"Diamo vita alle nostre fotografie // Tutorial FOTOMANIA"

Per il nostro tutorial andrà benissimo una risoluzione Full HD a 25 frame per secondo, giusto per avere la massima compatibilità con il formato PAL.
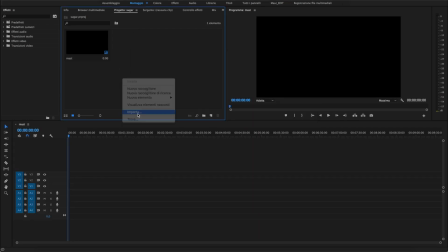Nella finestra progetto clicchiamo con il tasto destro del mouse e selezioniamo Importa. Una volta caricato il nostro file PSD, dalla voce Importa come, selezioniamo la voce Livelli singoli dal menu a tendina e premiamo OK. Premiere ci creerà una cartella contenente i singoli livelli lavorati precedentemente su Photoshop.
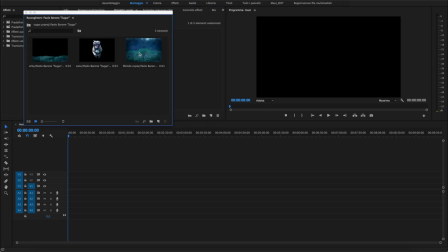Con un doppio clic apriamo la cartella, selezioniamo i livelli uno alla volta e li trasciniamo sulla nostra sequenza.
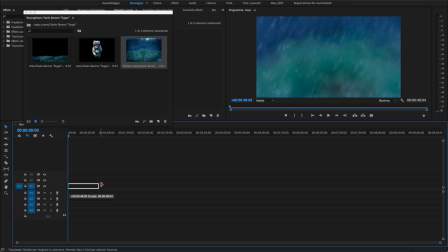Essendo file che il programma vede come singole immagini, li caricherà in una lunghezza, in termini di numero di frame, predefinita.
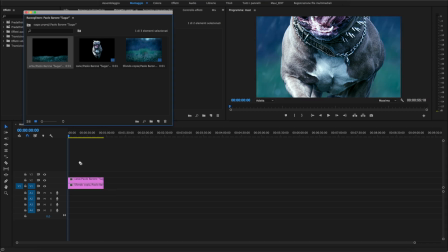Sarà possibile aumentarne o diminuirne la durata semplicemente portando il puntatore del mouse sul bordo della regione video e trascinandone il lato esterno. Essendo le foto originali di risoluzione maggiore rispetto alla nostra sequenza, bisognerà ridimensionare tutti i livelli.
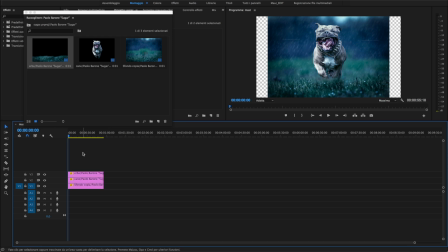Per farlo, selezioniamoli tutti con il puntatore del mouse. Pulsante destro ridimensiona a dimensione fotogramma. Ovviamente la nostra area di lavoro sarà in 16 noni, mentre la nostra foto è stata scattata in 4 terzi. Però non dobbiamo preoccuparcene per il momento. Alla fine dell'animazione creeremo un movimento camera e risolveremo il problema.
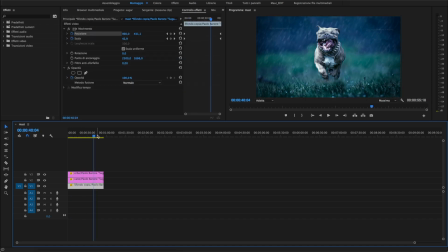L'idea è quella di animare i tre piani focali realizzati precedentemente su Photoshop attraverso strumenti base presenti su tutti i software di montaggio video. Quindi questa tecnica vale tanto su Premiere quanto su Final Cut Pro X, DaVinci, Pinnacle Studio, Magix e chi più ne ha più ne metta.
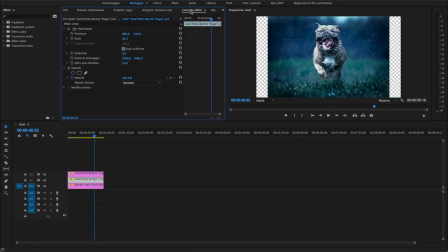Selezioniamo il livello del cane, ridimensionandolo in modo da aver margine per scalarne le dimensioni. Quando il risultato ci soddisfa, posizioniamoci alla fine della regione video ed impostiamo un fotogramma chiave.
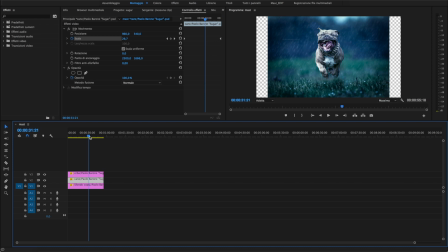Riportiamo il cursore della barra temporale all'inizio della regione video e selezioniamo un nuovo fotogramma chiave, dandogli un valore di scala leggermente più alto. Attenzione a non esagerare in questo tipo di animazioni semplici, altrimenti i movimenti risulteranno troppo frenetici.
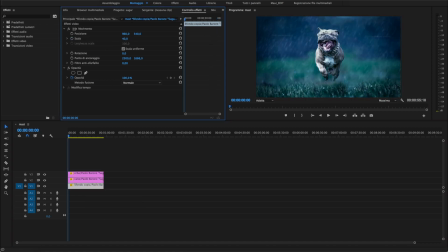Ripetiamo lo stesso processo anche con le altre regioni video, giocando a nostro piacimento anche con posizione e rotazione.
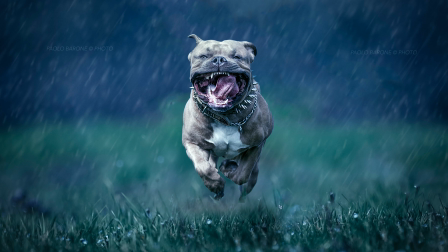Quando avremo finito i nostri tre livelli, si dovranno muovere ad unisono in perfetta armonia prospettica. Beh, di per sé il video potrebbe già andar bene così, ma noi fotomaniaci siamo troppo pignoli, quindi andiamo ad arricchire la nostra animazione di dettagli.
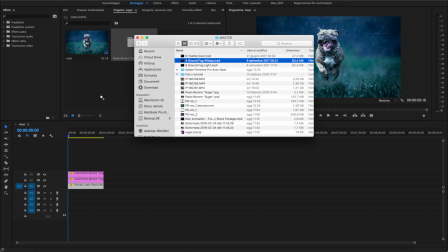Una cosa che per esempio può aumentare di tanto il dinamismo del nostro video è la presenza
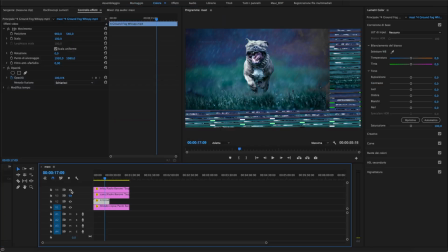di fumo e particelle di polvere che vadano a sporcare l'immagine rendendola più viva.
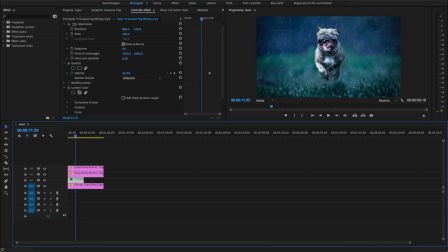Aggiungiamo diversi livelli mescolati nei vari piani focali del nostro file PSD,
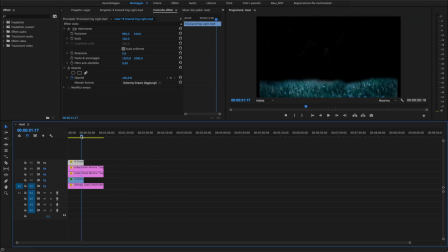ovviamente mantenendo un metodo di fusione adeguato e un'opacità bassissima, nell'ordine di un paio di punti percentuale per intenderci.
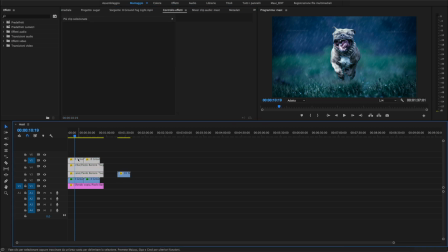Anche se apparentemente non si notano, i livelli di fumo danno l'illusione di un leggero movimento sullo sfondo sfocato. Adesso aggiungiamo la pioggia, che è presente pure nello scatto originale.
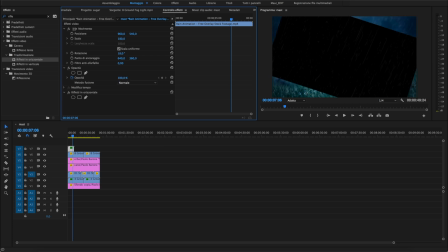Importiamo il nostro video overlay della pioggia, ridimensioniamolo e posizioniamolo in modo che abbia la stessa prospettiva della pioggia, già presente nello sfondo.
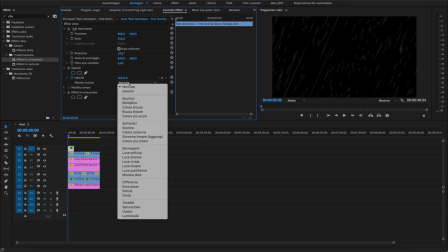Come metodo di fusione usiamo sovrapponi e portiamo l'opacità al 40%.
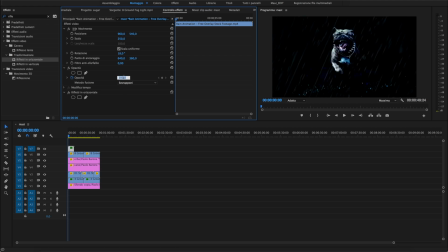Se dovesse servire, diamo un poco di vivacità al livello pioggia, aumentandone esposizione e livello di toni medi, luci e bianchi, usando lo strumento di color correction presente su Premiere.
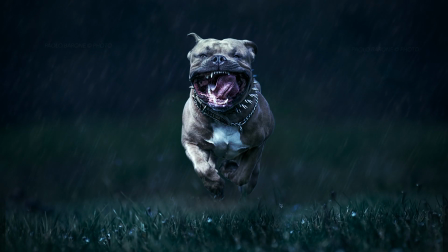Il risultato è già migliore di prima, ma possiamo fare ancora molto per migliorarlo.
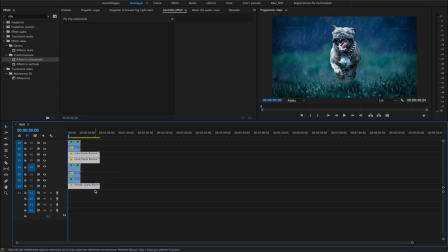L'animazione risulta essere un po' troppo lenta a gusto mio, quindi con lo strumento dilata la frequenza, attivabile cliccando il tasto R,
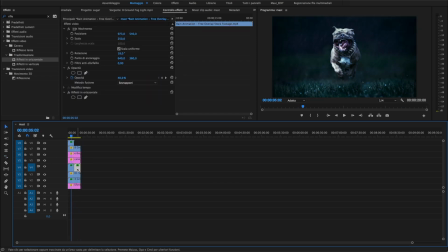una volta selezionati i livelli del PSD, li ridimensioniamo trascinandone i bordi verso l'interno. Diciamo fino ad arrivare ad una durata complessiva di 10 secondi.
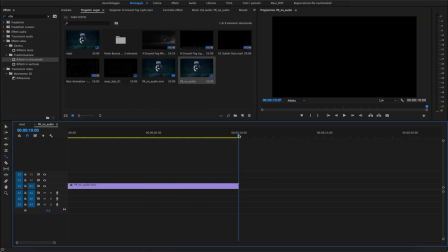Adesso è tempo di risolvere il problema del gap tra il formato della foto originale ed il nostro filmato in 16 noni. Per farlo, animiamo l'intera sequenza come abbiamo fatto all'inizio con i singoli livelli,
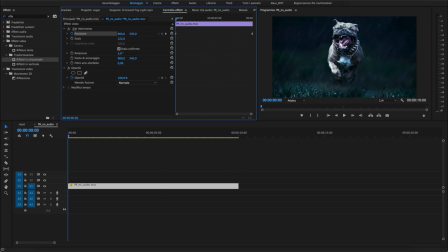magari aggiungendo una leggerissima rotazione giusto per enfatizzarne un po' l'effetto vertigo. E adesso passiamo alla ciliegina sulla torta, l'audio. L'audio può fare davvero tutta la differenza del mondo in questo tipo di animazioni. Però è un discorso davvero troppo lungo, che probabilmente merita un tutorial dedicato.
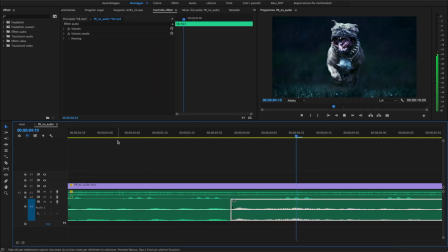Per cui se siete interessati scrivetemelo nei commenti, così capiamo se realizzarlo o meno. L'uso dei cosiddetti foley è la chiave per tirar fuori un'animazione degna di questo nome.